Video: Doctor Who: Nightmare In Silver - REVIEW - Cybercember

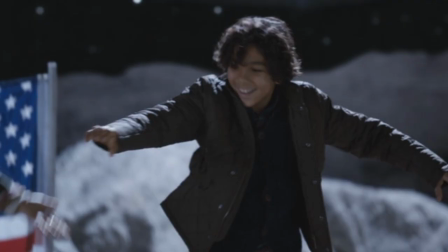If you're on an alien planet, I don't think I'd be complaining about the lack of phone service.
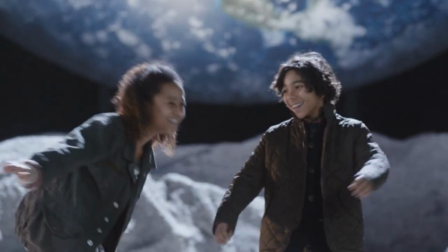I see no reason why the kids needed to be here story-wise.
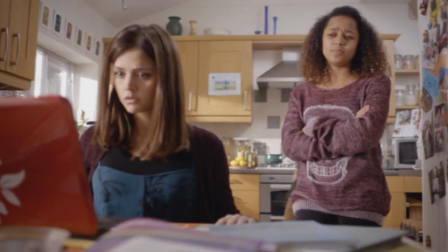The blackmail of Clara's family never gets brought up again after this story. in fact,
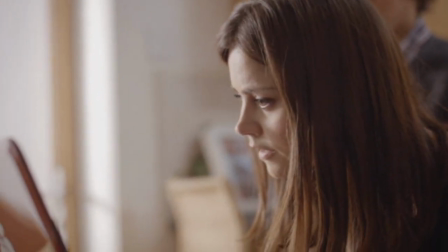Clara's family have been such an afterthought in her three series stint on the show that this threat holds no weight to the audience.
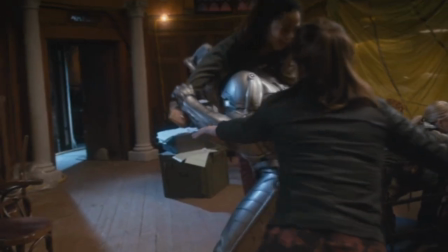But the kids are written out of most of this episode when they get brainwashed by the Cybermen.
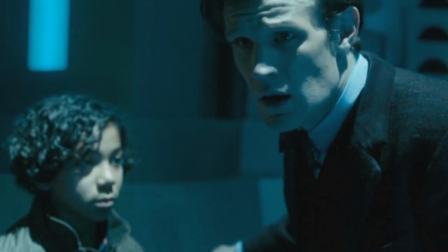And it's a really bad sign when being brainwashed into a coma is an instant personality upgrade.
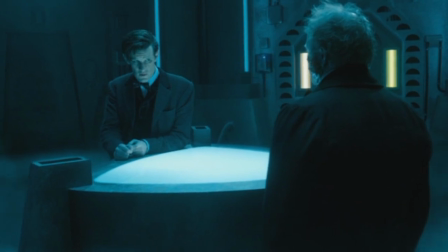There is a line thrown in there about how the Cybermen have reactivated because they detected the presence of the children and they want to use their minds which are
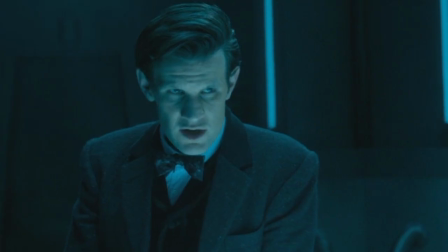full of limitless potential to house a new cyber planner but because the doctor is there they decide to use him instead of the kids.
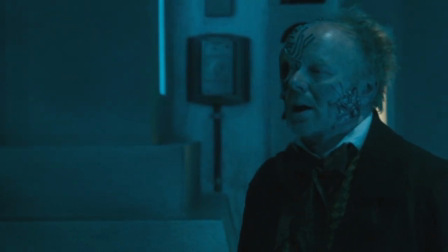So really there is no reason for the kids to be here because they've got the doctor.
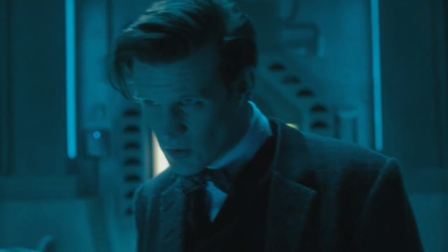However apart from that this opening setup is pretty well done. Immediately fun to watch is Jason Watkins as Webley.
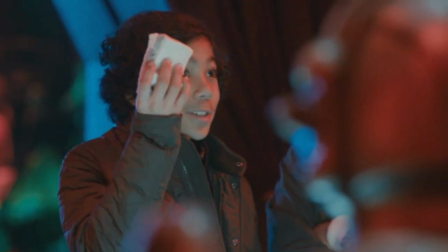This charismatic yet still jaded and tired showman in a top hat trying to entertain visitors on this abandoned planet.
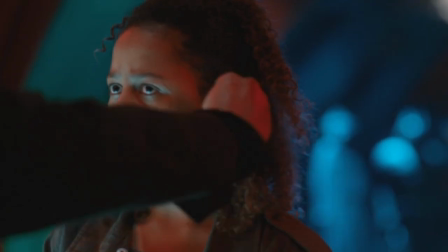This guy has the makings of an immediate audience favourite,
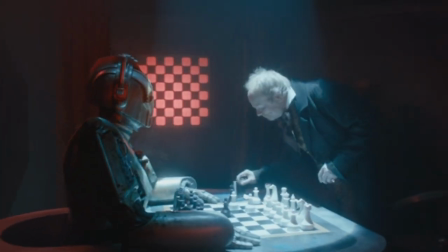and Jason Watkins is such a brilliant actor, he's such a talent, I can't wait to see what he does in this episode.
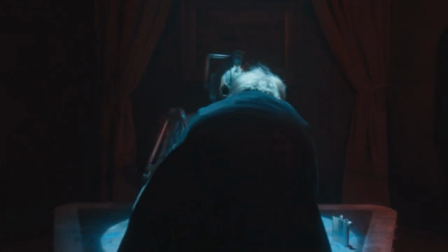Oh, he gets brainwashed as well. What a waste of Watkins.
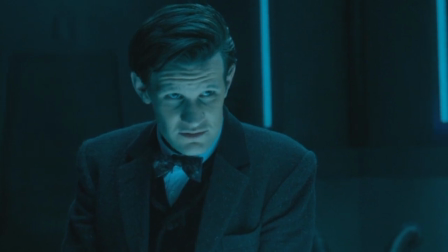Like, I'm glad that he's here on principle, but why hire charisma generator Jason Watkins,
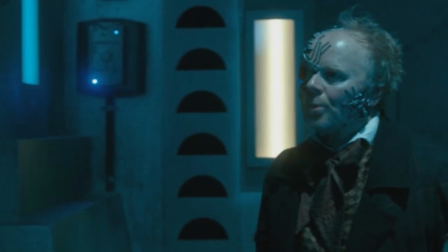one of the UK's most popular and distinguished actors on TV, and you just hypnotize him 10 minutes into the story he just spends the rest
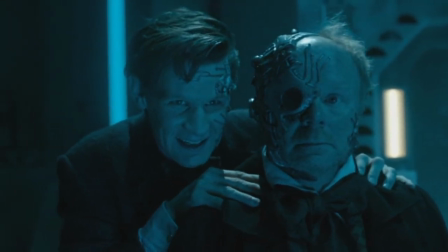of the episode hanging around silently on set watching matt smith have all the
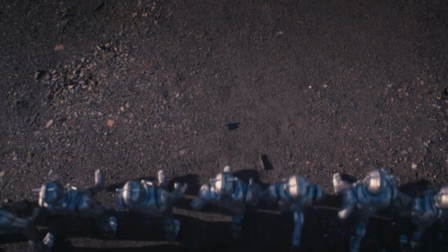fun but more on him later let's talk about the cybermen because rather than being a background detail like in closing time or the next doctor or playing second fiddle
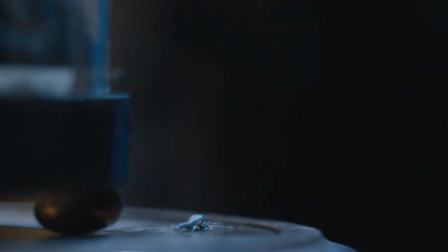to another threat like in doomsday here they're front and center with the new additions to the lore being the cybermites which are upgraded more
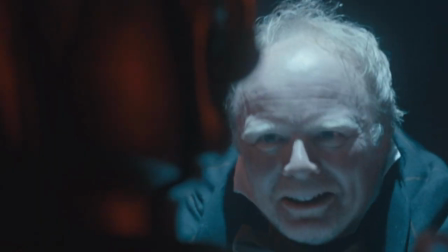compact versions of the Cybermats.
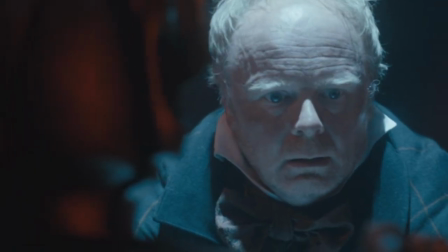It's a logical upgrade, and the idea of swarms of these things coming from the dilapidated Silver Turk in Webley's possession is great and creepy.
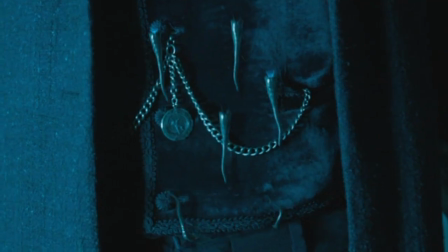They also get thrown at the Doctor, which incorporate the Cyberplanner onto his head, and shortly into this episode,
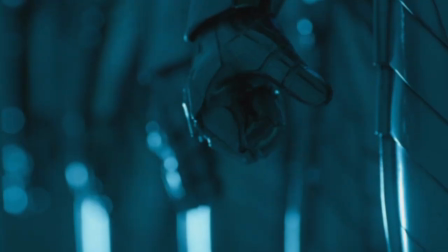we get the newly upgraded Cybermen, the first visual overhaul in seven years,
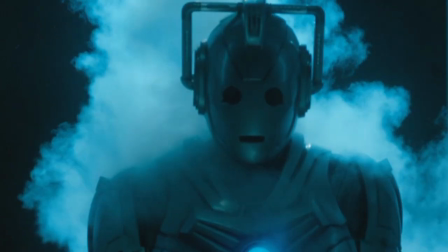and honestly, I can see what they were going for, but this feels like a downgrade.
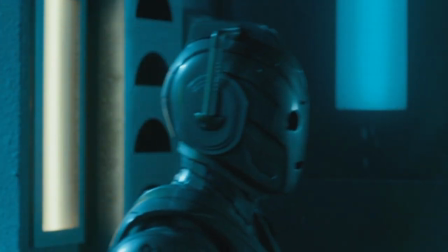Firstly, and this is an execution issue, not a design issue, but they look plastic.
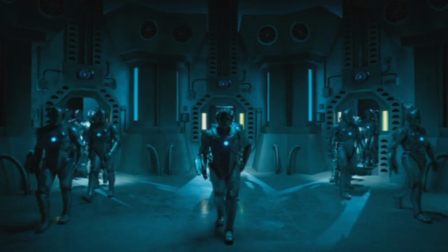They don't look like metal men.
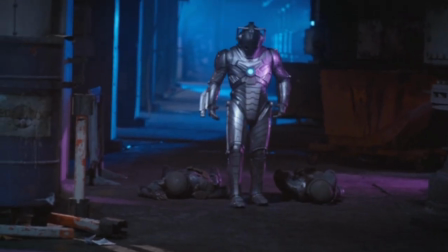It could be how they're lit, but the finish and the interlocking pieces on their limbs make them look a bit flimsy, especially when they're moving.
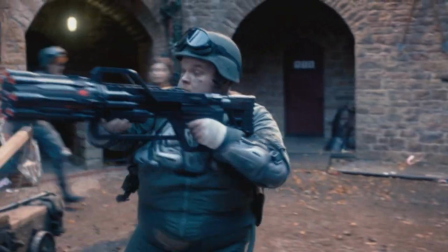Now, they're definitely more flexible, which is good.
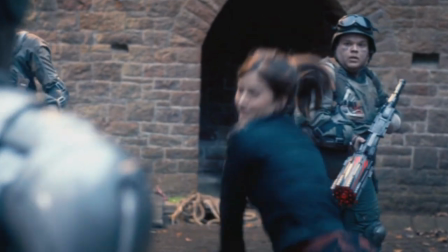Like, I love this shot of one advancing on Clara and catching the mace mid-swing and throwing it away, you probably couldn't do that with the prior outfits.
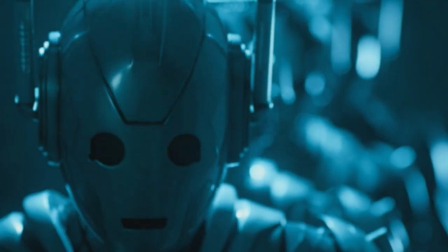But the arm movements when marching, the strangely round face which make them look like they have spoons for heads,
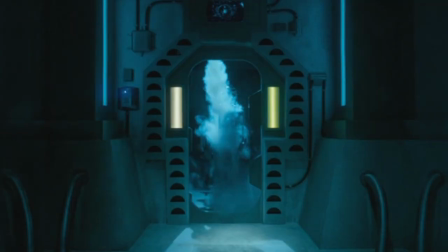it makes them only threatening by reputation, the reputation that this story gives them, and their numbers,
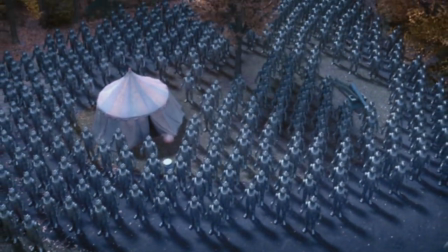not because of their actual screen presence. And then we get to the Pandora's box that is the instant upgrading,
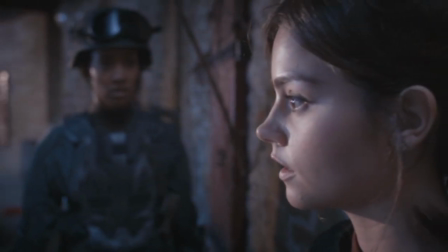and the Cybermen basically playing a video game with all of the cheats on, starting with this scene.
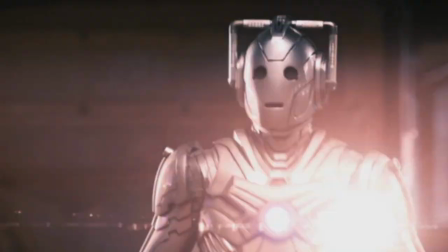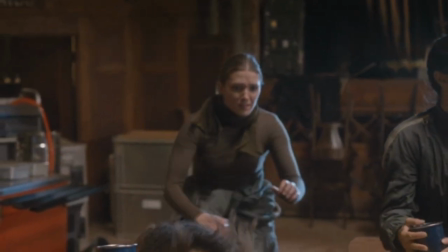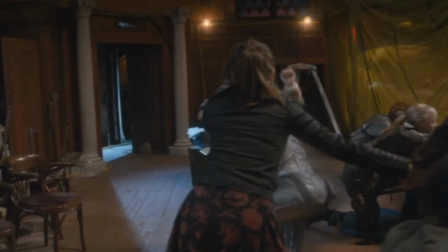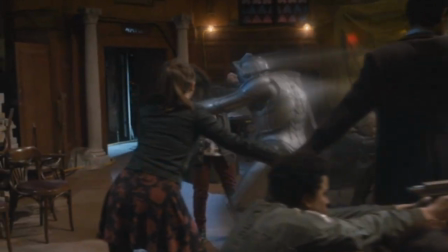Okay, that's a cool shot, and we've never seen the Cybermen do that before, but now it opens up the box of asking,
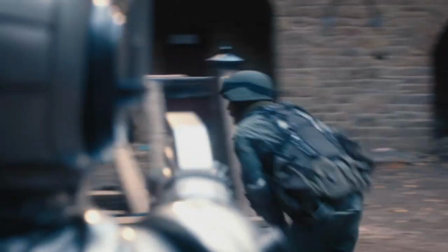why don't they do that all of the time, and why do they keep slowly marching if they can do that?
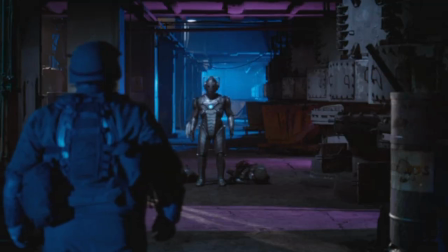Like, doing that might have been able to help them during this scene.
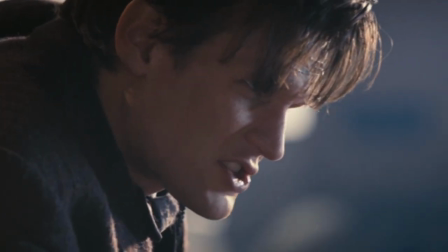The Cybermen have been able to upgrade themselves to convert any organic material
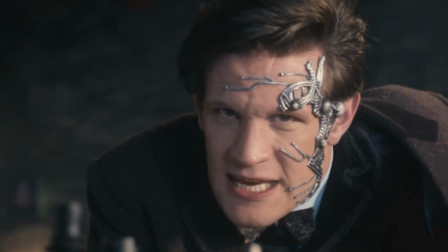meaning the doctor as a time lord is now fair game they're able to flip their heads around
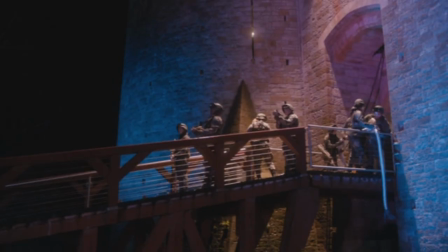and there's this moment where the platoon have put an electrical cable into the most
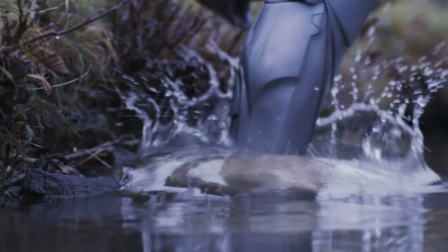of the castle they're hiding in and now
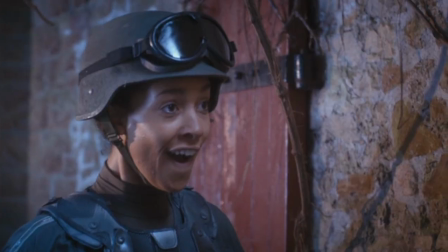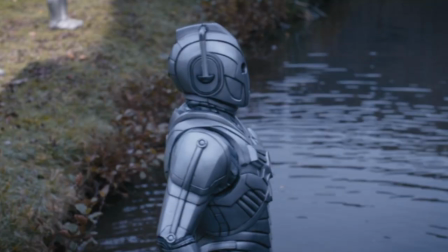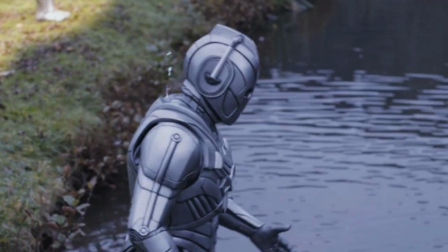call me unreasonable but having your antagonists be able to overcome
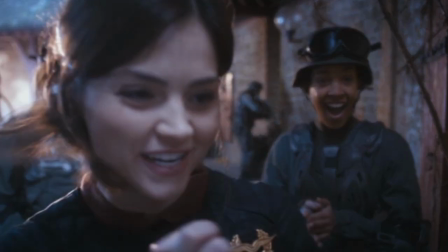every weakness in a few seconds kind of lessens their impact Like,
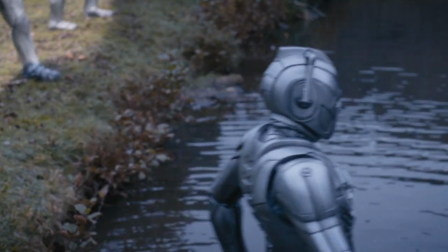this would have been better if that Cyberman was destroyed, and then the rest of the army upgrades.
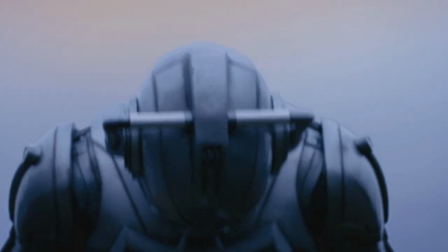But having this one walk into the water, get destroyed, upgrade after the fact, and keep going,
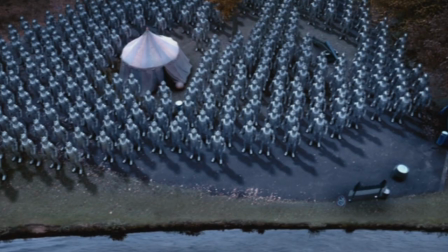means that literally everything is on the table for them, and it throws too many wrenches into the mechanics of the universe.
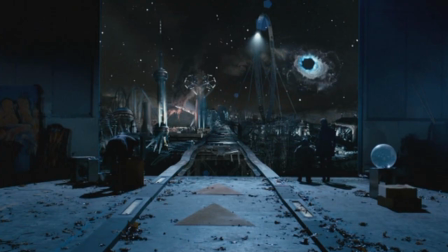Like, the Cybermen were wiped out a thousand years ago when a galaxy was destroyed to stop them.
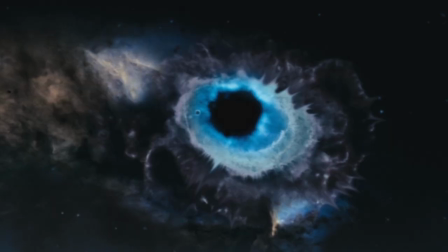So, why don't the Cybermen just upgrade so they can't be destroyed that way anymore?
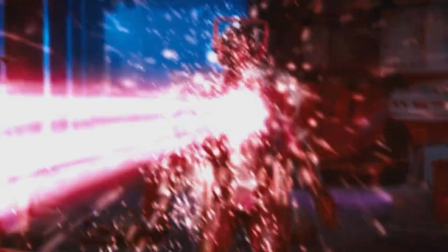They're even able to upgrade themselves against a gun that is specifically designed to destroy Cybermen.
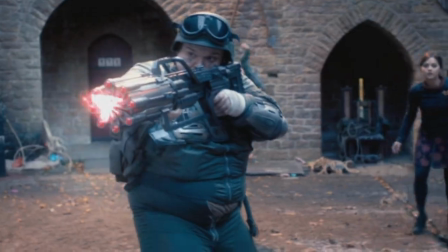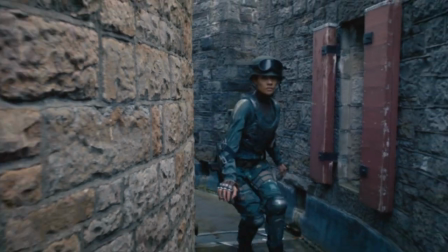And I get it, this is done with good intentions.
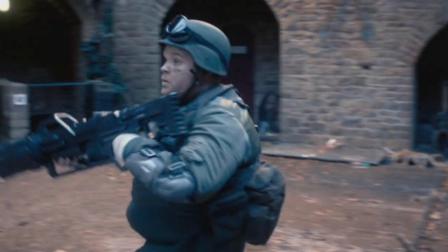The Cybermen haven't really been that intimidating for a few years, and making them hyper-powerful and hyper-competent sounds like the ideal approach,
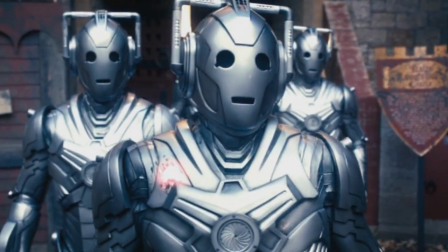but with this threat, or any threat really, it needs to be played carefully.
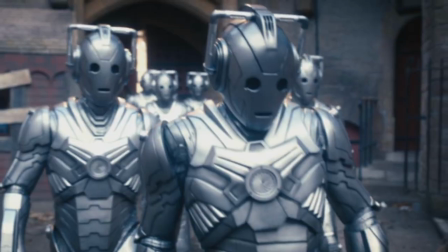The way it's done in Nightmare in Silver is so broad that it makes the Cybermen's abilities really vague, and in turn,
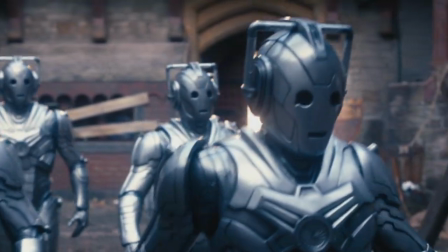it makes them non-threatening as a presence, because the audience don't know the limitations,
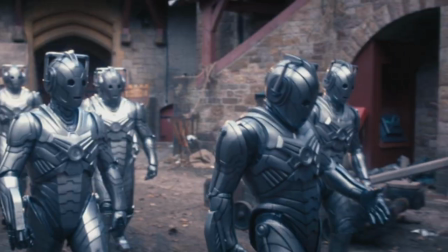they don't know the rules.
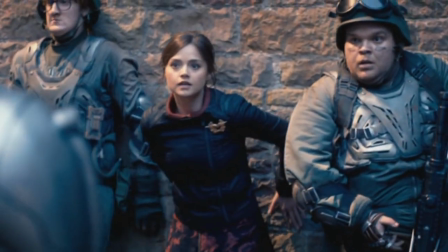It's hard to be afraid of something when the rules and the parameters aren't established. it's the same thing that happened to the weeping angels and how they kept getting
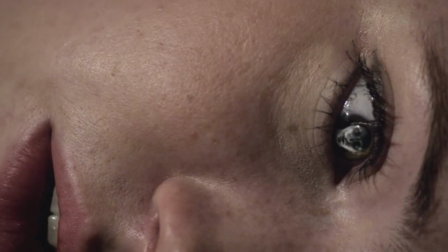more and more abilities added until what they could do and couldn't do became vague and often contradictory and it lessened their impact not only
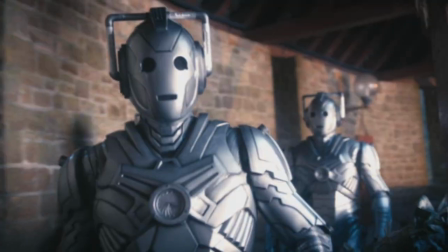does it harm this story but it also harms any future stories that use the cybermen
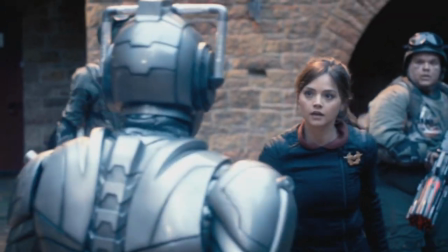because now you've done the narrative equivalent of haha cybermen i've beaten you
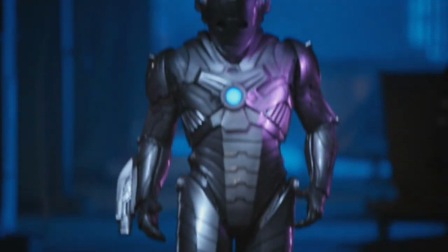by infinity i've beaten you by infinity plus one and
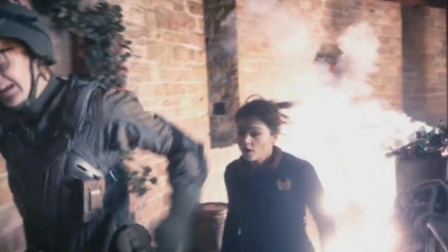stakes wise This could have been effective if the Cybermen were fighting against the best of
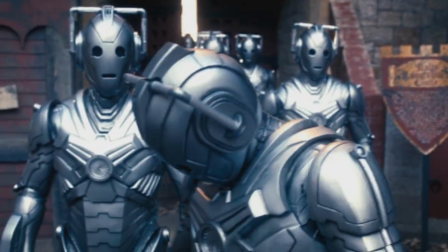the best So then being able to overcome and fight against our heroes works thematically like you've got the best soldiers of humanity But
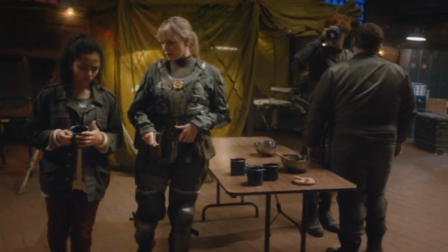they're not even a match for the Cybermen but to know in this story They're combating a punishment platoon whose battle skills are
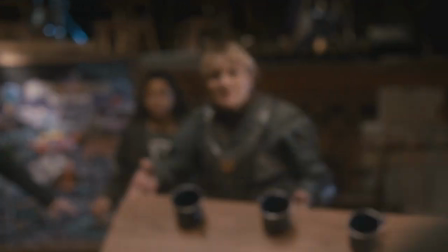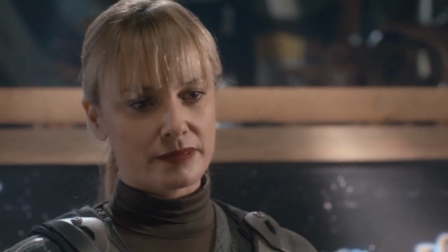Questionable much like the initial story set up I do like the premise of this misfit team having to fight the Cybermen,
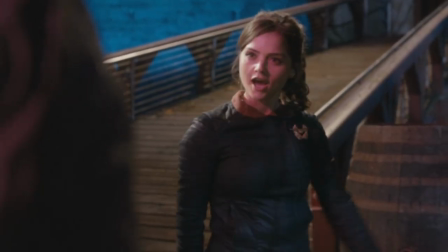maybe even Home Alone style, that could have been fun.
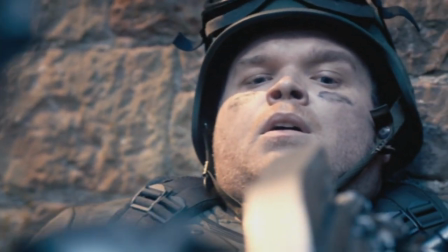Though they don't even get a victory here, they get their asses handed to them and they get teleported away by sheer luck at the end,
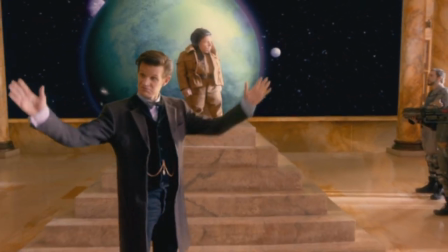so that idea just gets squandered right out of the gate.
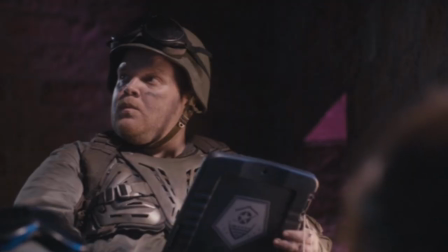But even if that wasn't the case, there's no time in this episode for these people to get moments to shine or let their personalities develop.
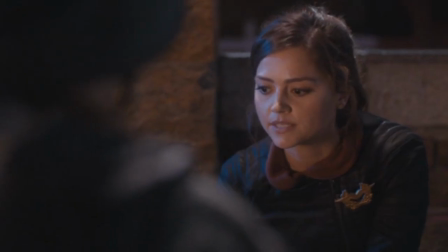The captain is literally just called Captain,
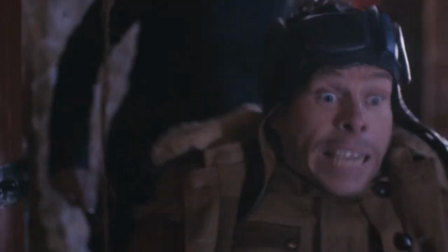and her death is so poorly staged that I genuinely did not know what happened, or if she even died at first.
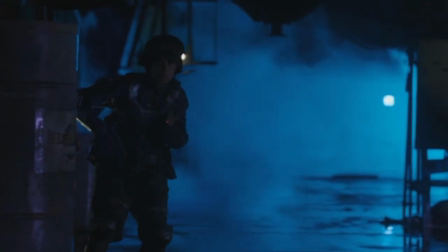And the rest of the characters, they get picked off in generic sci-fi horror sequences,
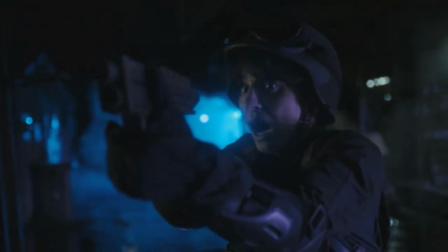which might have been compelling if we knew the first thing about these characters, but we don't.